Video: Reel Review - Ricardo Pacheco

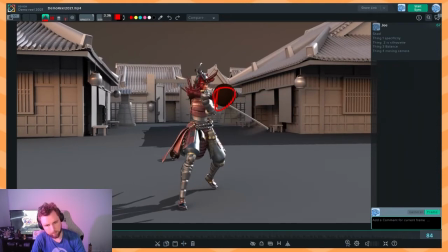[8:01]
yeah and again we're sort of this is this is better but we're still getting a little bit lost inside of the shape of the you know what this swing is inside of the silhouette
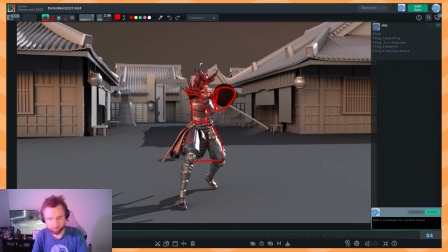[8:18]
pardon me sorry allergies man allergies um and then just on balance we have a few frames here and this is okay to do but it just needs
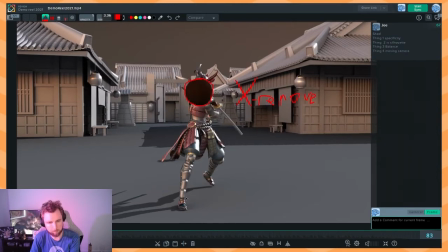[8:34]
to be again really intentional where both feet are moving at the same time see this back foot and this front foot are both sliding so she's like lifted off which is good but let's just again go back to our reference and see
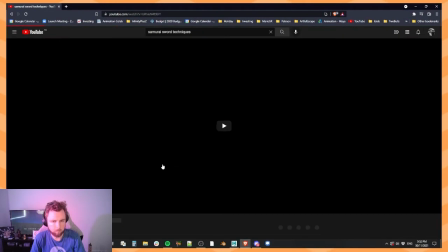[8:47]
if we can find any instance of uh of that happening and
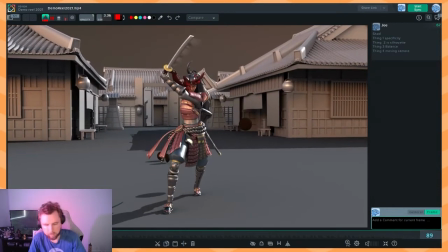[8:55]
then i think uh there's a point here that felt really stuck right like the hips hit a wall right here so watch the movement of the hips you can just track this little you know rope see
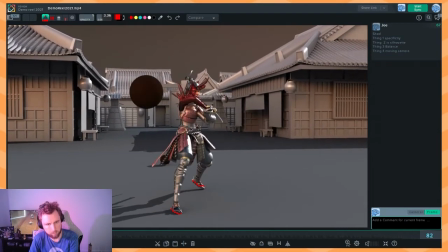[9:08]
how it stops right here and it doesn't move or rotate or translate it just like comes up and stops so
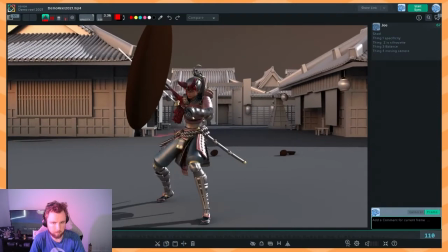[9:21]
you really want to be super careful about wall hits and here it happens again you like drag the torso of the hips forward and they're just completely still
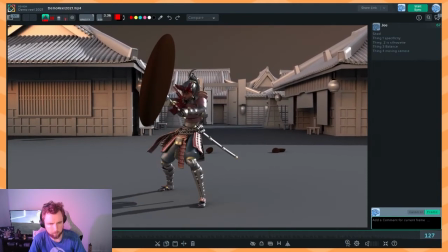[9:30]
there's no movement at all in the in the hips until you start moving again so i'm going to add one more thing to this thing
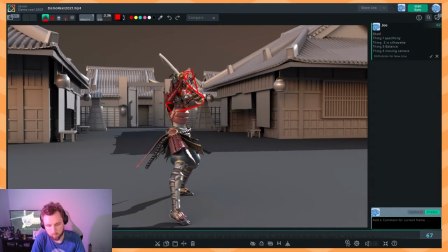[9:38]
number five oopsie wall
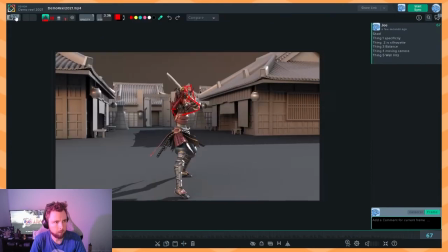[9:49]
hits and i have a feeling we're going to see more wall hits as we go through.
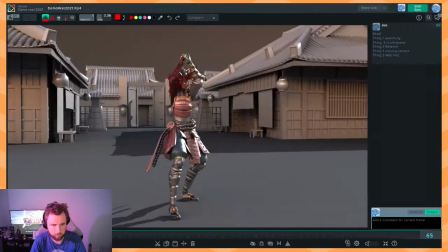[9:58]
Now that I've sort of seen one of them, they're kind of all over the damn place. And we also have a little bit of the IK hands happening through here as well, right here.
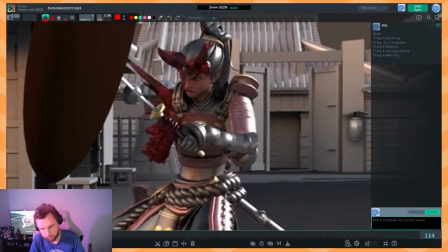[10:08]
See how these hands right
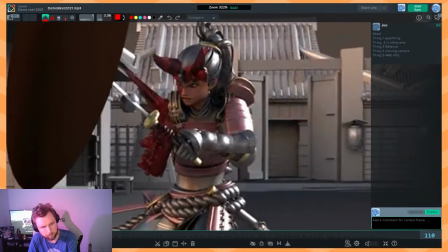[10:13]
here are sort of locked in world space, but the torso is kind of moving around them.
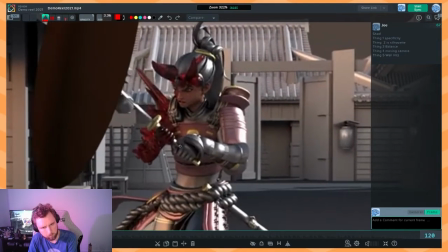[10:19]
You can really see it right there as this armor guard piece shifts around so this is okay if they are if
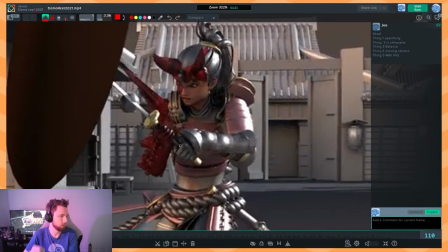[10:27]
this force were completely immovable like if it were a brick wall then you would get that kind of reaction but even then they wouldn't be completely locked in place there'd be some pivoting happening between like where the sword is on the wall and where the hand is there's never going to be a complete stop unless they're
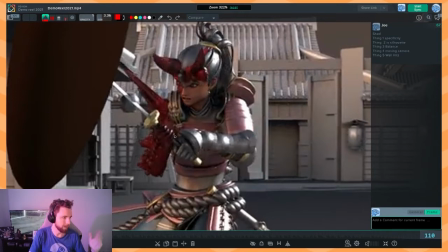[10:42]
putting their hand on a table or on the floor or something like that and even then it's not a complete stop there's like a cushion a squish there's like a feeling of compression as the fingers spread apart and then there's small adjustments that happen after that as well so gamology i love how they find experts in reaction
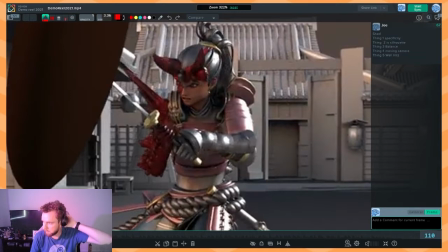[10:58]
and recreate actions like marine snipers i haven't actually seen it before i've seen like you know game uh or like videos where people react to video games um like as professionals but i haven't really seen too many of theirs before okay so yeah just just watch watch this you know
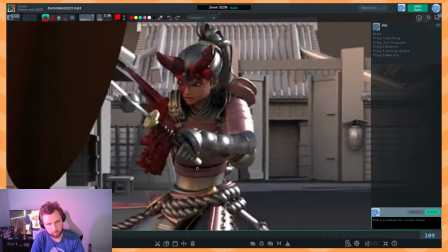[11:18]
these like locked hands here feel feel a little bit rough I do like how I animate you on the face though you know that's really cool
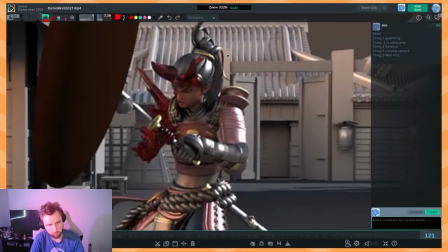[11:25]
to see just getting a little bit of extra personality in there
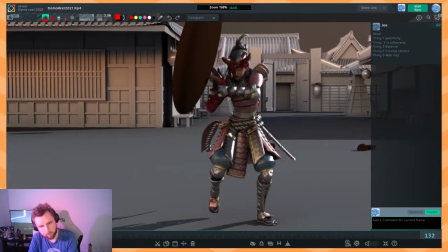[11:31]
and then you sort of force through the object after a
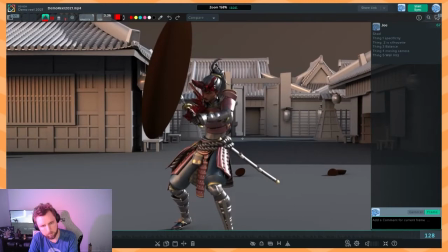[11:36]
little bit which this is where it becomes a little bit hard for balance to make sense
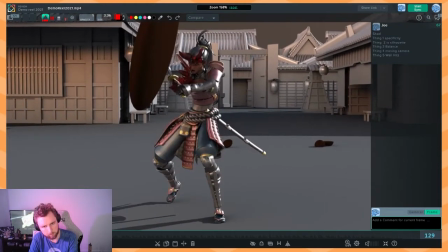[11:41]
because like you've got the hips are completely still but the knees start rotating out this way see that so
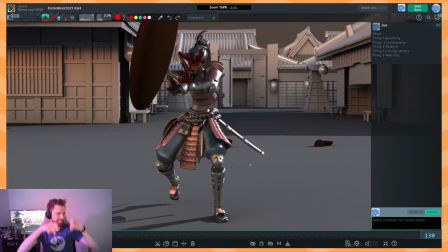[11:52]
it's really hard I'm wearing pajama pants so I'm not going to stand up it's really hard to stand up and move your knees without moving your hips and typically in a movement like this your your hips would be the thing moving first if they're gonna be like leading through the action and then
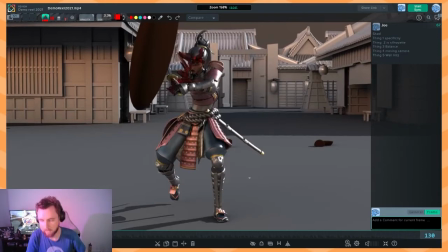[12:10]
and the knees and the feet will follow yes we have Zelda playing on the TV behind me I have the nintendo 64 hooked up and everything amazing i got it working i mean while it was always working i just had to plug it in so
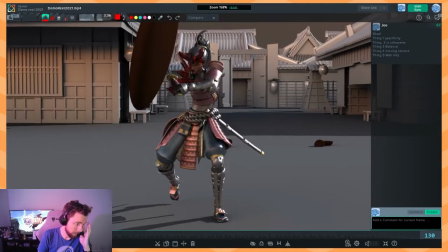[12:29]
yeah i was thinking i have a bunch of different games over there i was thinking during streams i could just like put in different menu screens because i really i love the art of the menu screen okay
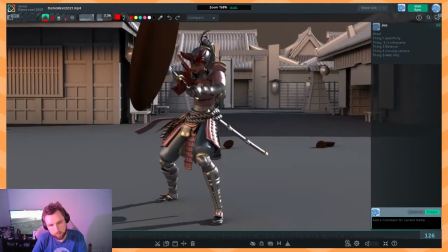[12:45]
so yeah just really be careful here especially here as Well, speaking of feet,
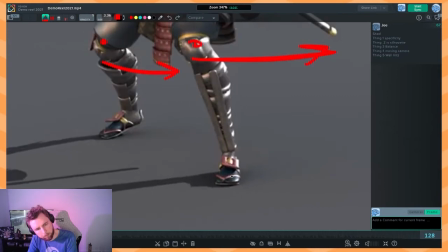[12:52]
you've got a point where both the feet are moving at the same time. So this one's pivoting and this one's coming off the ground, which is really hard to do. And then you've got, as the foot coming forward here, this foot continues to pivot.
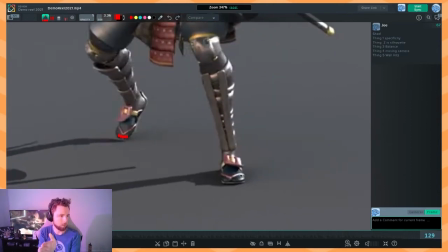[13:05]
But it doesn't pivot quickly, it pivots linearly as the foot comes forward. And it's also completely flat.
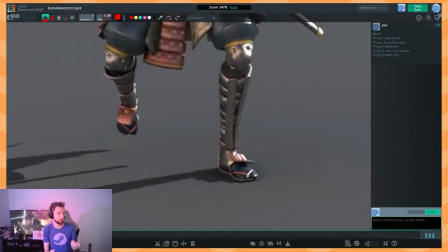[13:12]
If you try this movement of standing up, lifting one of your legs, and then pivoting your foot while it's flat on the ground, it's almost impossible. You need to go onto the ball of your foot or onto your toe and then pivot from there.
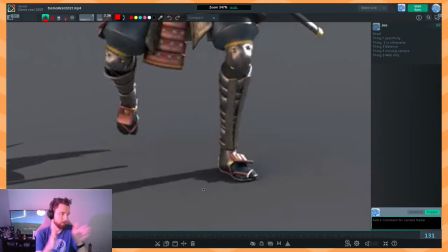[13:24]
And as you do that, watch what your hips are doing in reality, because odds are they'll be doing all sorts of adjustments and wobbles and correcting for balance.
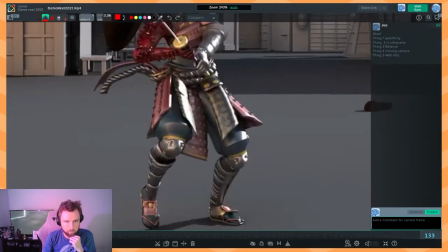[13:34]
Whereas through here, this feels very almost straight up and down. on.
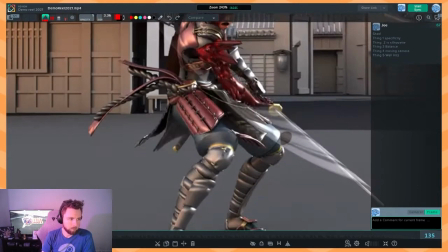[13:41]
So yeah, keep your eye out for what you're doing with the knees and the feet and the hips all through this section right here,
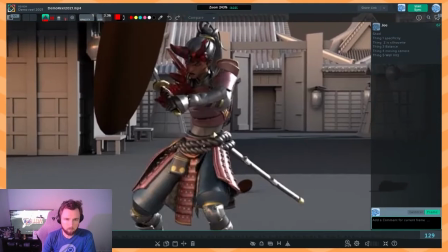[13:46]
because the issue is, the core of it is, that we're forcing through this,
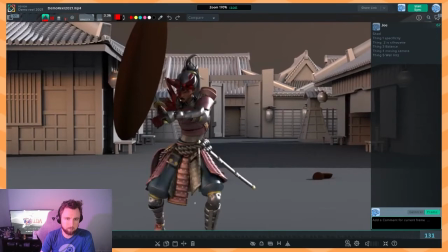[13:53]
but we're not leading with the path that we should be leading with. It feels like all of the extremities are moving before the hips and the chest even have a chance to move. And so what would be really cool to see is this action of someone like hitting something and then moving through it, and how do they get through it?
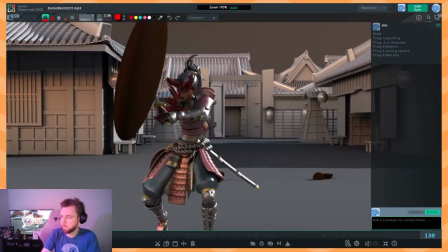[14:09]
I'm sure there's like, stump people that do this sort of thing all the time. Ah, stump. Attack. Oh, fight. That's probably better.
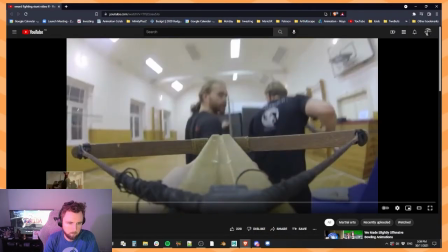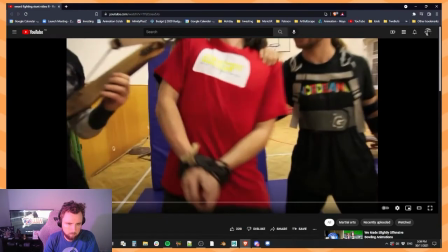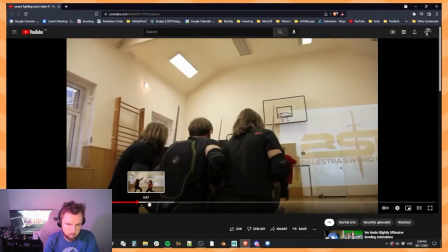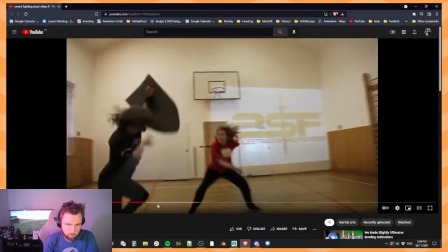[14:42]
Feels like an old video. Oh, it is.
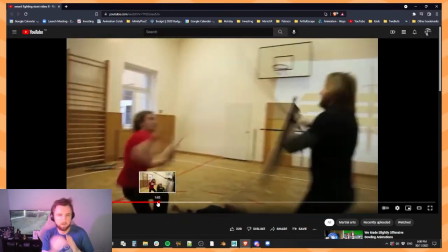[14:45]
But I've seen this before, you know, they'll like attack someone and then, you know, they'll hit them in the neck or whatever, and then they hold there for a little while and then they pull out.
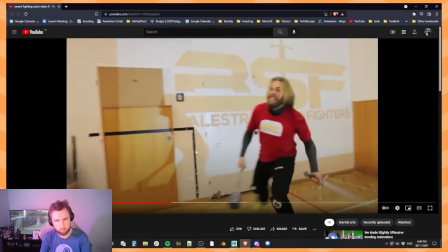[14:52]
That's kind of close, but not quite what I'm looking for.
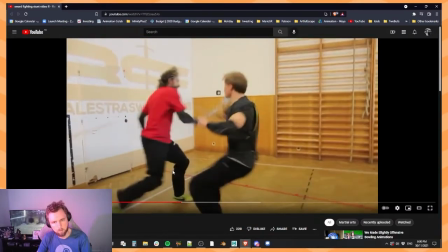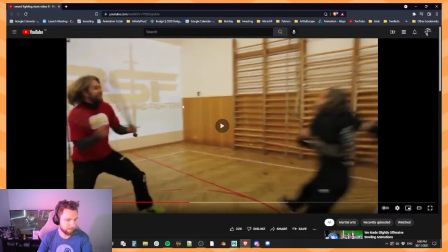[15:00]
by the way if you're looking for like cool fight reference these stunt videos are always super good like
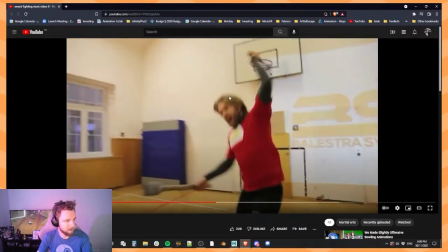[15:13]
stunt stunt men really know how to animate themselves to be cool and like make cool
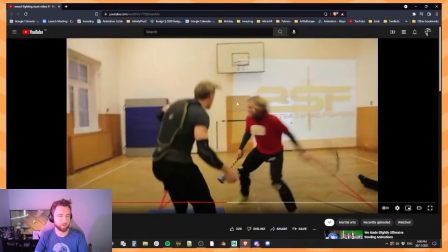[15:18]
poses like that's their whole job so
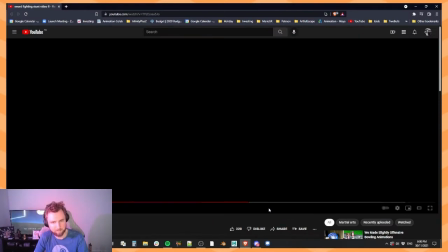[15:26]
if yeah you're gonna be studying some motion check check out these stunt videos man they're all great just
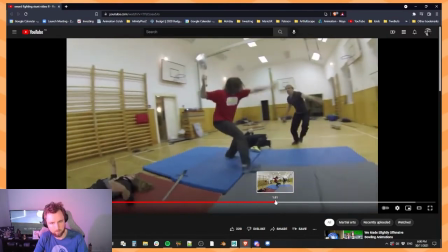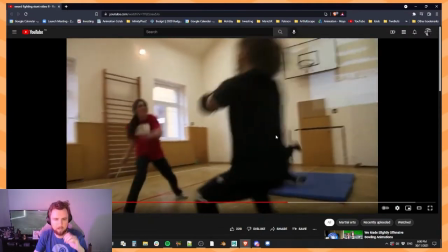[15:38]
even the camera movements like the way it's kind of handy cam and shaky look
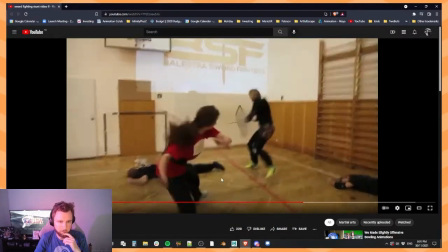[15:45]
at how they come in and out of camera as well really cool stuff like